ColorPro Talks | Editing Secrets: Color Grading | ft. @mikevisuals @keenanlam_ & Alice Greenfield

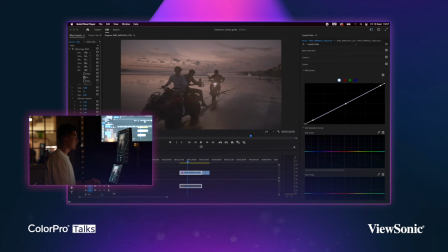so first up is the black point I always start with this because whenever you shoot flat which you should be shooting it's gonna be very faded up with the shadows so I'm gonna just push back this black point on the shadows a bit and the blacks so as you tell i'm just pushing
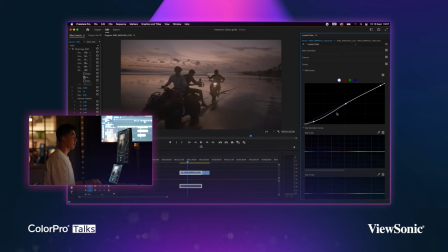them down a bit we don't want to crush them out completely because that's just going to look awful um so at the start i'm just going to be very basic stuff and then go into a bit more detail the mid-tones is next so honestly it's all about try and error when i'm
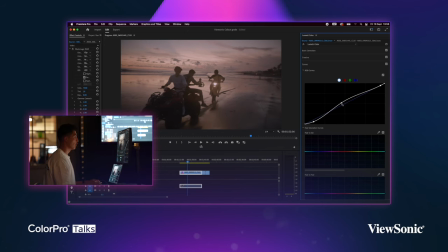doing this i want to just expose the sky a little bit more because the whole entire exposure of the shot was a bit dark and then next up as i said as you saw at the beginning the sky was very like it was popping with color so I want to use this white
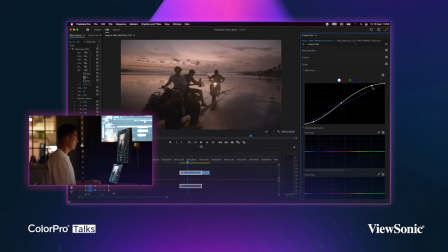point here of the highlights to really make the sky just pop a little bit more so as you can see in this area here if I drag that down it's looking awful but I want to really make that color pop so I'm just pushing it to be honest as high as I can
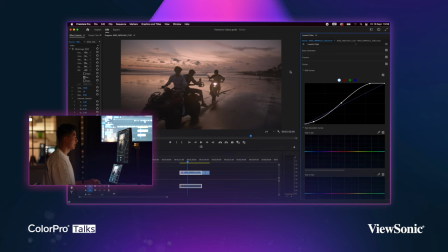just to kind of bring out the the exposure and the contrast a bit more so next up is obviously you've got these red green blues um i kind of stay away from these to be honest but if you do want to push a bit of uh reds in your in your mid-tones
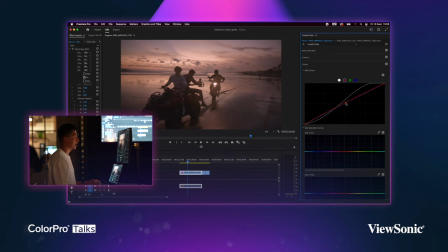you just slightly push this in i'm going to do a little bit slightly just ever so slightly just because again i
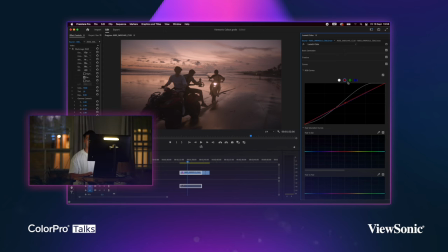really want to make this like a crazy sunset uh look greens i'm just going to leave and blues i'm going to come back to but that is literally the basics right now um right below we've got the saturation curves so hue versus sap I
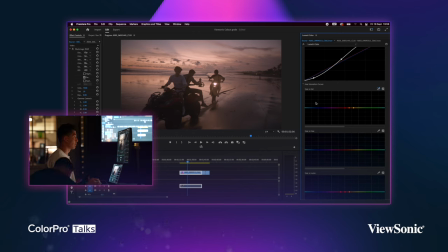use this dropper tool and again I'm going to keep on mentioning it the sky is what's going to be the kind of focal point of this shot so you kind of select what color you want to like bring up and it's picked up what it thinks it is so orange obviously so I'm just gonna be pushing this up a bit and as you can tell that the sky is starting to come out with color the
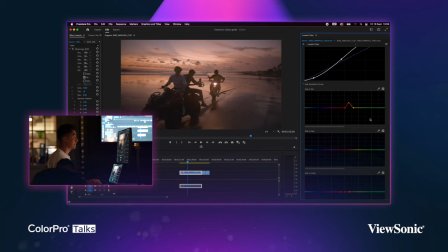reflection on the sand is popping a bit more and it's come together a little bit more and um when if you do want to change these other ones just make sure you like put a little extra few points in here because if uh for example i move this it's going to mess up
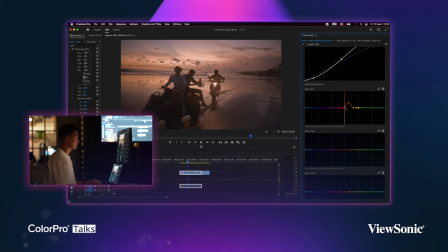all these other bits so you don't want that so i'm just going to adjust it a little bit more it's lagging a little bit on here for some reason but i'm just going to turn on saturation like keelan said just push it up okay so it's it's getting a bit uh better now
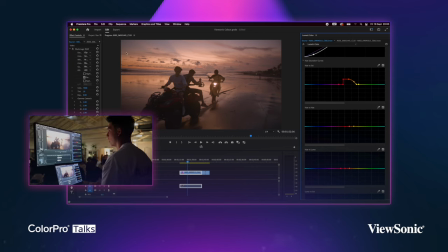in color but we're not done yet so i'm not too sure if i'm liking the color of the sky right now so i'm going to go on the hue versus hue and again same procedure you just pinpoint the color point you want and personal preference at the end of the day um you're
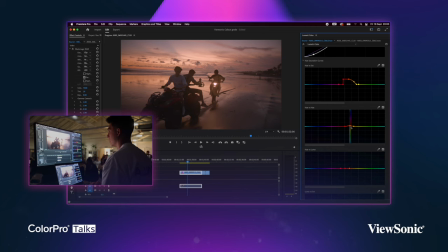changing the hue of the sky right now i just want it a little bit more pink or a bit more red to be honest so let me do that it's